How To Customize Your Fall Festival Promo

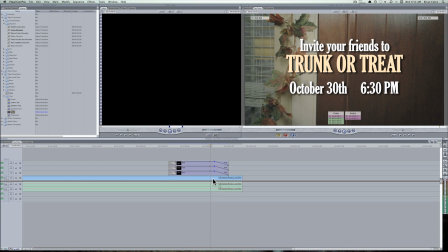I've basically found the point in the video right here where it starts to dissolve out, and I've created a dissolve pattern on these three title cards to match the dissolve pattern that the video ends on.
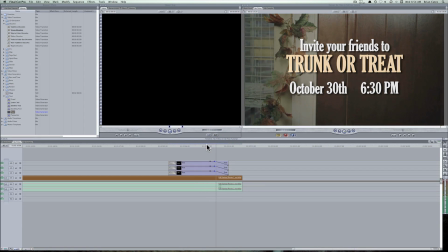So you can see it kind of dissolves out uniformly and nice and neat.
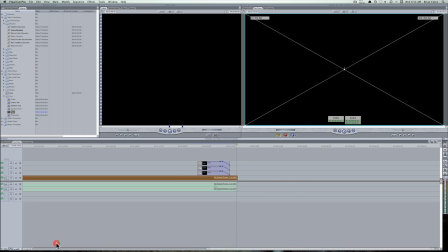Now that is the version with no titles.
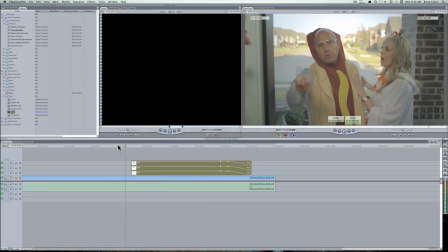The version with the blank title card, I've kind of created something a little more advanced that makes it a little more like the seamless ending that we have in the original version with the generic title card at the end.
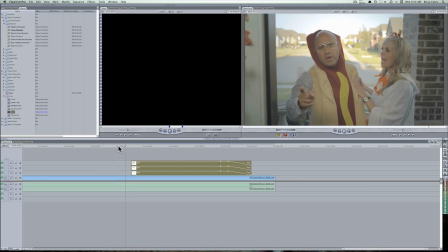I'll play it for you here real quick. And you can see how the text flies in
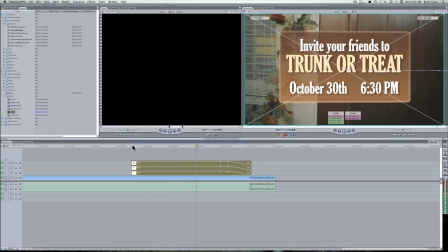and the text actually moves around a little bit with the blank title card. It's kind of just a little nice effect here that that kind of emphasizes the slamming of the door.
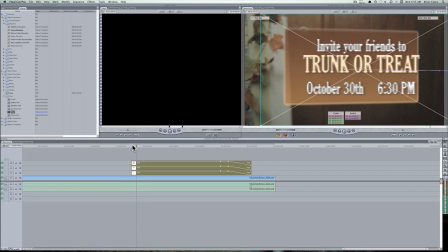And I was able to do that all in Final Cut. I don't know what kind of effects your editing software has.
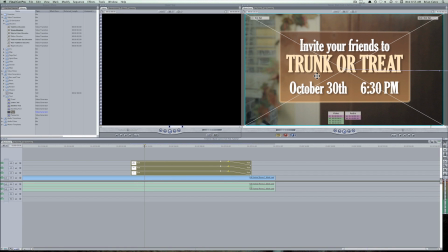Again, I just made three title cards, and then I moved them in.
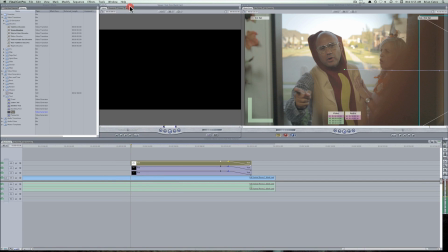You can double click here, go to motion, and make keyframes for the motion.
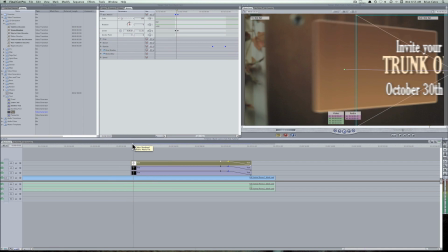Added a little motion blur, so when you advance, it has that appearance of that cinematic appearance of movement.
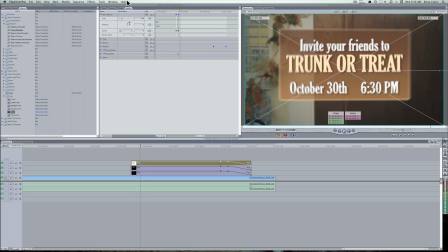It doesn't look so fake. And then I went in here and added an earthquake filter, and I basically found the point where this title plate starts moving around in reaction to the door slam, and I just created a little
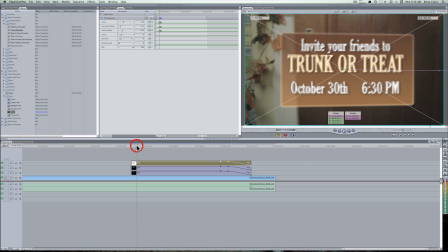simulated earthquake movement here, so it kind of matches the title plate. And you know, you can go in here and change your text.
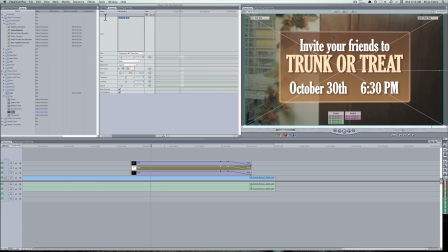Maybe your event is called Pumpkin Bash. And if you have a little bit of savviness and a little bit of time on your hands,
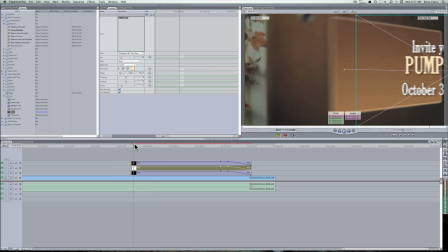you can make it look pretty much like the original video that we made.
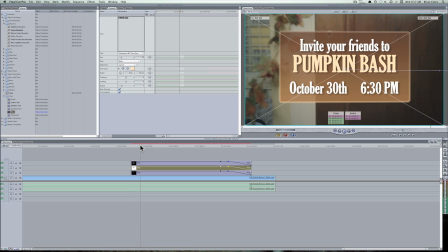So those are the quick tips for how to customize the end of this video. Now, this next session is for a little more advanced users. This next session is for people who use After Effects or at least have access to After Effects.
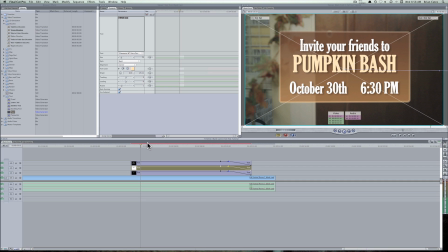You don't really need to know how to use it because I'm gonna show you how to adjust and customize the project file that we've included in this download. So I'm gonna go down here and I'm gonna open up After Effects. We'll be using CS 5.5.
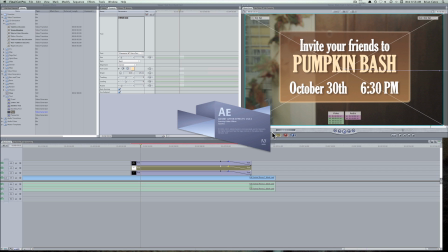You don't need 5.5. You can use whatever version you want to, and it should open up just fine. We're not using any third-party plugins that don't already come with After Effects, so you should be fine.
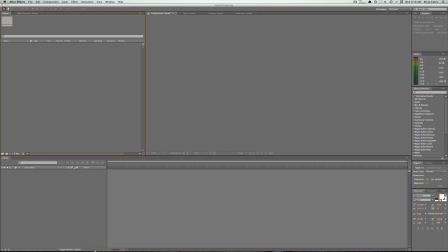So I have that open. I'm going to open up
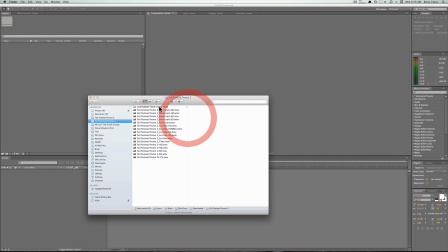this folder that should look familiar. This came with your download, and I'm going to open up the project file called Custom Title Card.
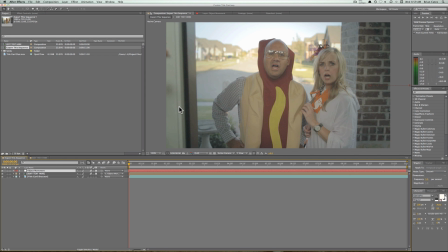That should open up nicely there. You will see two sequences.
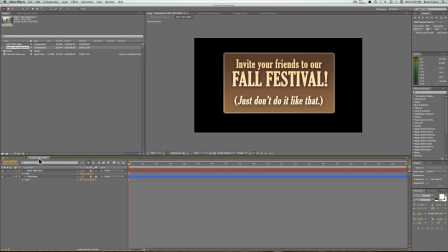There is one sequence called Edit Text Here, and then one sequence called Export This Text. You can open them up right here just by double clicking on them. They may already be open when you open the project file.
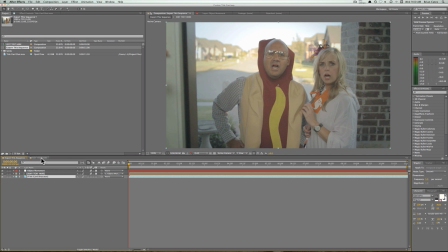So basically all you need to do is click on the Edit Text Here sequence.
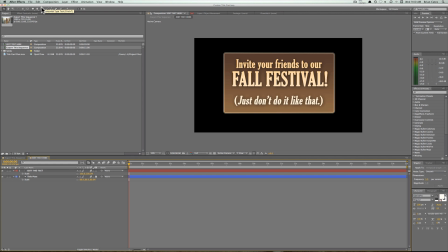You can select the text tool up here and then change the text to whatever you want.